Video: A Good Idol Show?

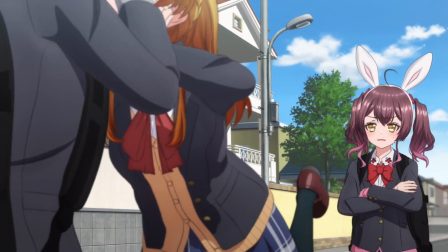4:09 In this episode, she becomes so enamored with the idea of fine dining that Moony of all people takes a step back and becomes the most normal person reacting to her and Rinku's bullshit.
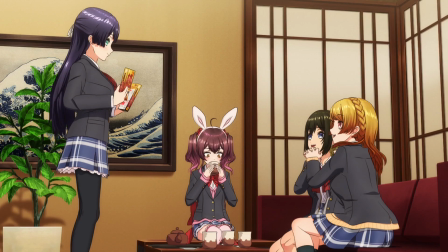4:17 And Rey starts off as yet another straight man, but her sheltered life up until now gives her this hilariously oblivious energy which unintentionally causes problems for the others.
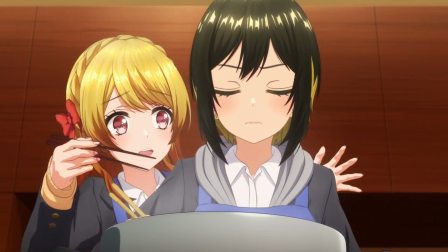4:25 The main cast in comedy is so memorable that I almost got distracted from the fact that this is not a purely positive review.
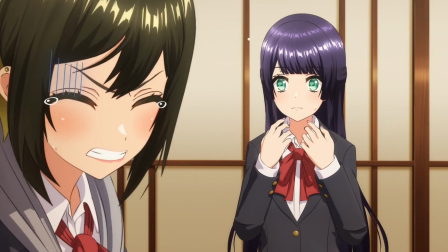4:31 Unfortunately, this is where I have to start criticizing GeForDJ.
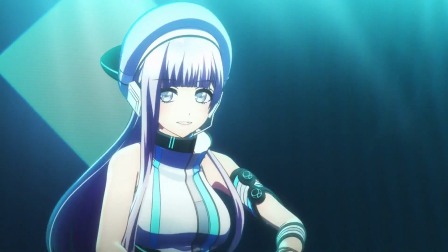4:34 Episodes 7 and onward focus more on the other DJ groups walking around the school, which is a huge distraction from what Episodes 1 through 6 focus on solely.
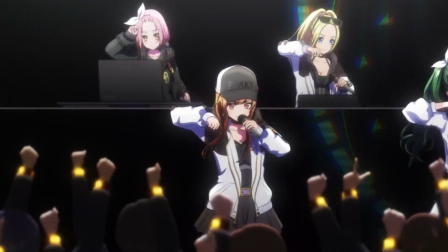4:42 It would be one thing if these other groups were entertaining at all, but they're not. Piki Piki and Photon Maiden were both in the first half of the show, but they were much less intrusive,
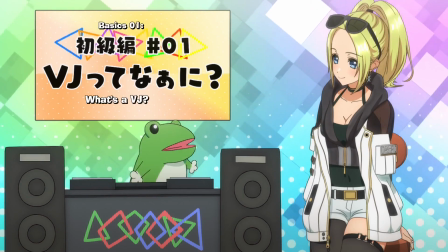4:50 only really serving minor roles and bolstering the plots related to the main group, as opposed to having their own lore.
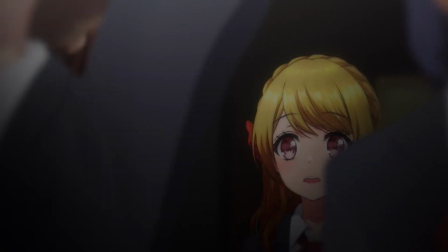4:56 Piki Piki mainly served as a way of inspiring and getting Rinku invested in DJing,
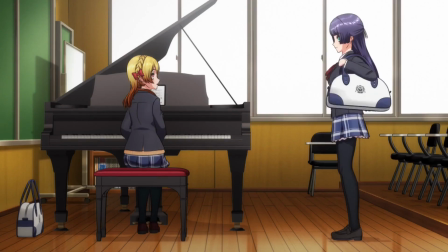5:00 and Photon Maiden's only purpose was to give the writers an excuse to integrate Rei into the main group. we don't need any of these bloated,
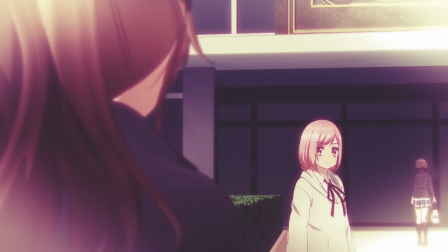5:06 long-winded flashbacks about how freaking Piki Piki started out, or any of the shit about Photon Maiden's strict but secretly kind manager.
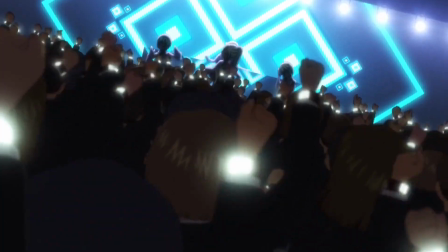5:12 In the latter half of the show, these two groups just get in the way of other and more interesting stuff. They're also just really anime, and they take themselves way too seriously.
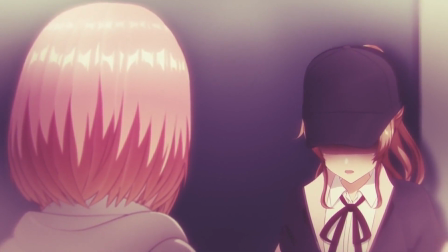5:20 They talk like fucking shounen characters. It's horrendous. Guys, you're DJs, get over yourselves.
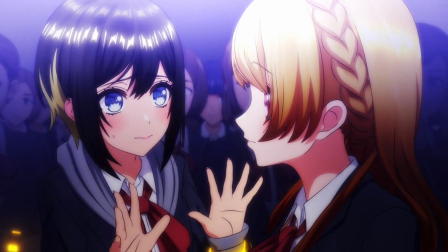5:24 That's not to say the second half is completely devoid of the strengths present within the first half of the show, though.
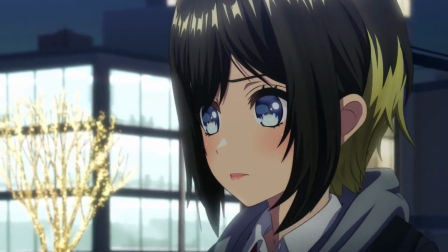5:29 Episodes 7 and 8, for example, play with the fear of these bonds ending with Rinku potentially leaving Happy around,
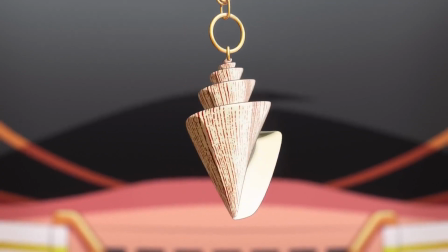5:34 and while it's obvious that's not going to happen, it is nice to see the resolution of this conflict when it all turns out that the thought never even crossed Rinku's mind.
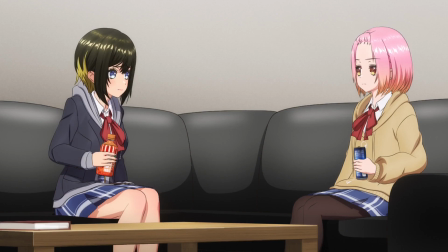5:41 I just wish we didn't need to have a scene of Mahou talking with the pink bitch in the middle of the episode.
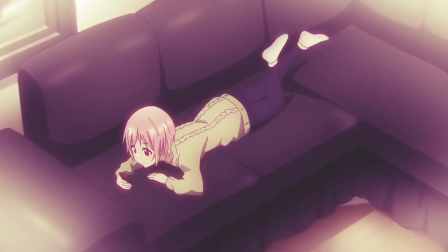5:45 It's all fun and games until a minor-ass character starts drifting off into a flashback for four minutes when I don't give a fuck about this girl, and I'm just waiting for the resolution of the episode to happen.
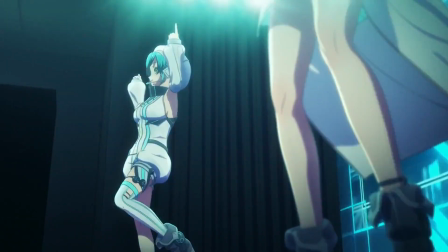5:54 And while Photon Maiden is nowhere near as cringe as Peeky Peeky, they're honestly just as bad, if not worse, in terms of just how much time they suck up and turn into a black hole,
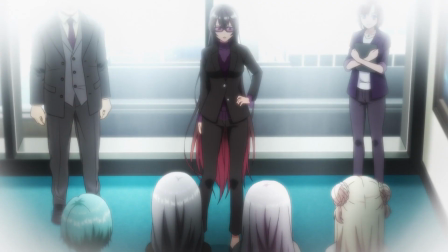6:02 completely void of love, compassion, or any kind of empathy at all. They get their own fucking episode, for Christ's sake.
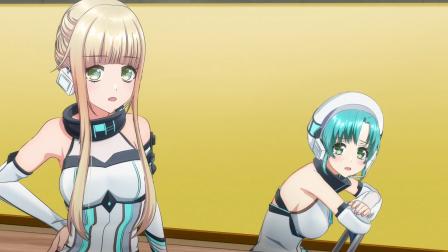6:07 Peeky Peeky's never been this intrusive, although at the end of the day, it doesn't matter because they both suck really bad.
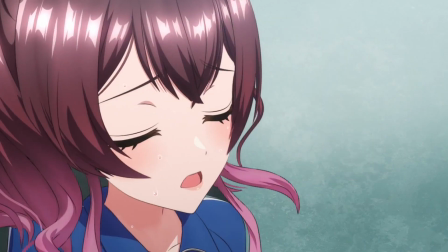6:13 The second half of the show ends on an incredibly strong note though, and it's all thanks to Moony, the undisputed best character in the show, and episode 12 is undeniably the best episode of the show,
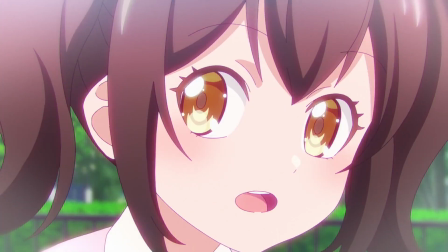6:22 centered around repairing the damaged relationships between Moony and Rinku.
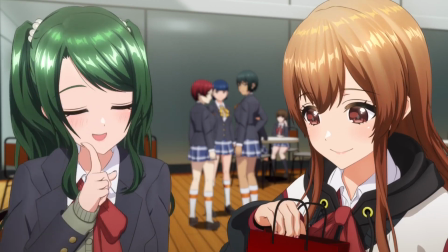6:25 Every scene in this episode, with the exception of one small cameo from Piki Piki, I really wish they didn't exist, has so much purpose and focus behind it.
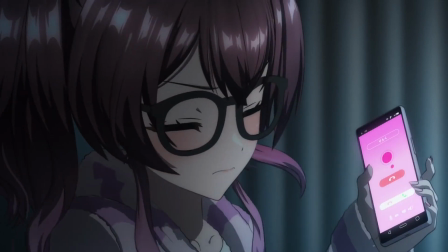6:32 Case in point, the opening scene. While it works well at establishing the basic premise through a phone call between Rinku and Moony, it also subtly clues you in on what's going on emotionally with the characters.
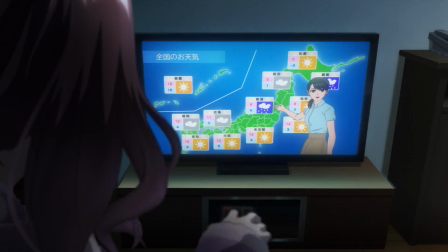6:40 When Moony finds out that Rinku tried calling both Mahou and Rei before her, she shows signs of jealousy because Rinku seems to prioritize the other two over her.
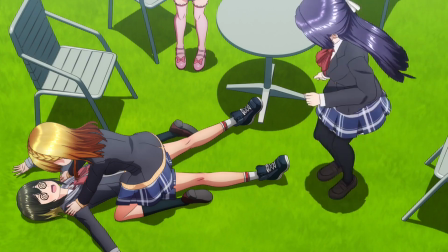6:48 She shows discomfort over the thought that the other two seem to be closer with Rinku than she is.
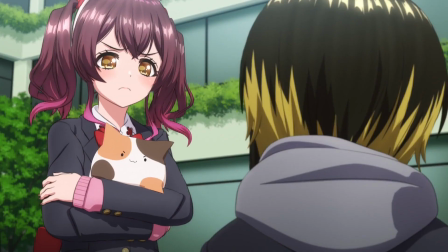6:52 She's butthurt over the fact that Mahou is close enough with Rinku to instantly accept her idea of incorporating rap into their performances.
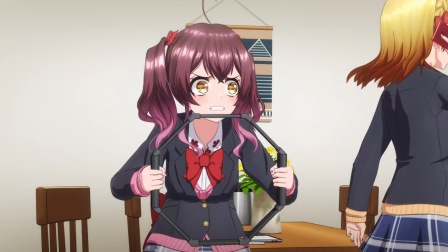6:58 She gets mad when Rinku wants to go to Mahou's house instead of hers, and she gets frustrated when Rinku ignores her to talk to another one of her friends on the phone.
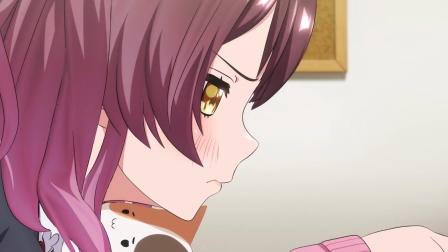7:05 Just back to back to back, this episode constantly prods at Muni until she reaches her breaking point, this being literally represented by Mooney struggling to fend off a strong enemy in a game.
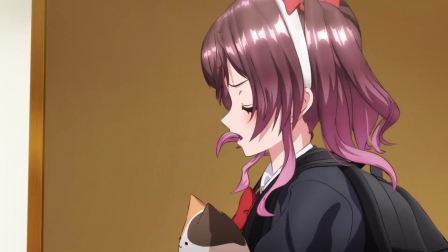7:14 There's a psychology to all of Mooney's actions, and the way it's shown to us, it's honestly scary just how relatable it all is.
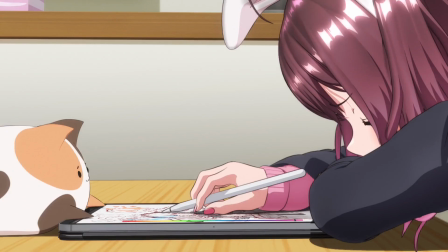7:19 Even if it turns out to be unfounded, the feeling of being left out of a friend group fucking sucks.
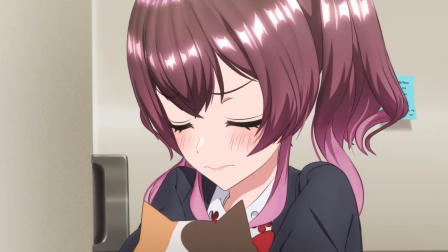7:23 I can very easily sympathize with being moody over something like that, and letting this idea that you're not wanted fester in your mind,
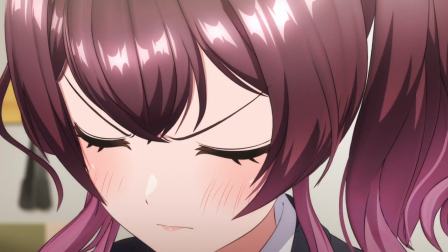7:29 and the way the argument happens and comes to an end just feels so natural. The dialogue exchanges between the two are minimal, and neither character says more than they feel they need to.
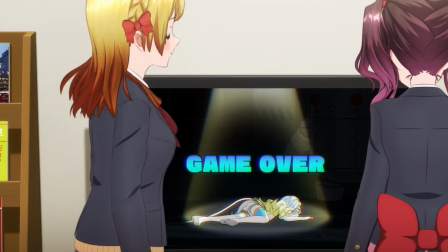7:38 The way this scene played out, it felt like I was watching a fight that me and my brother have sometimes, right down to the awkward way Rinku leaves hoping the next day the problem would be solved. The most beautiful part of this scene has to do with the track playing in the background, however.
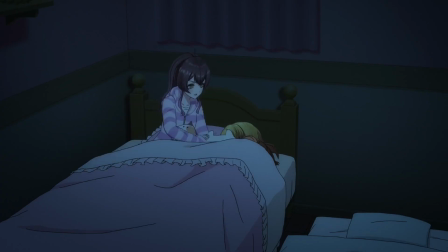7:49 It's the same track that plays in an earlier scene when Rinku and Muni are having a sleepover, except in that scene it sounded floaty and dreamlike.
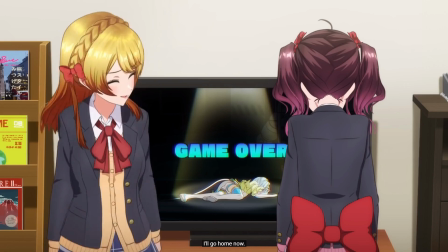8:04 Whereas here it comes off as much more somber, of course, but also simplified.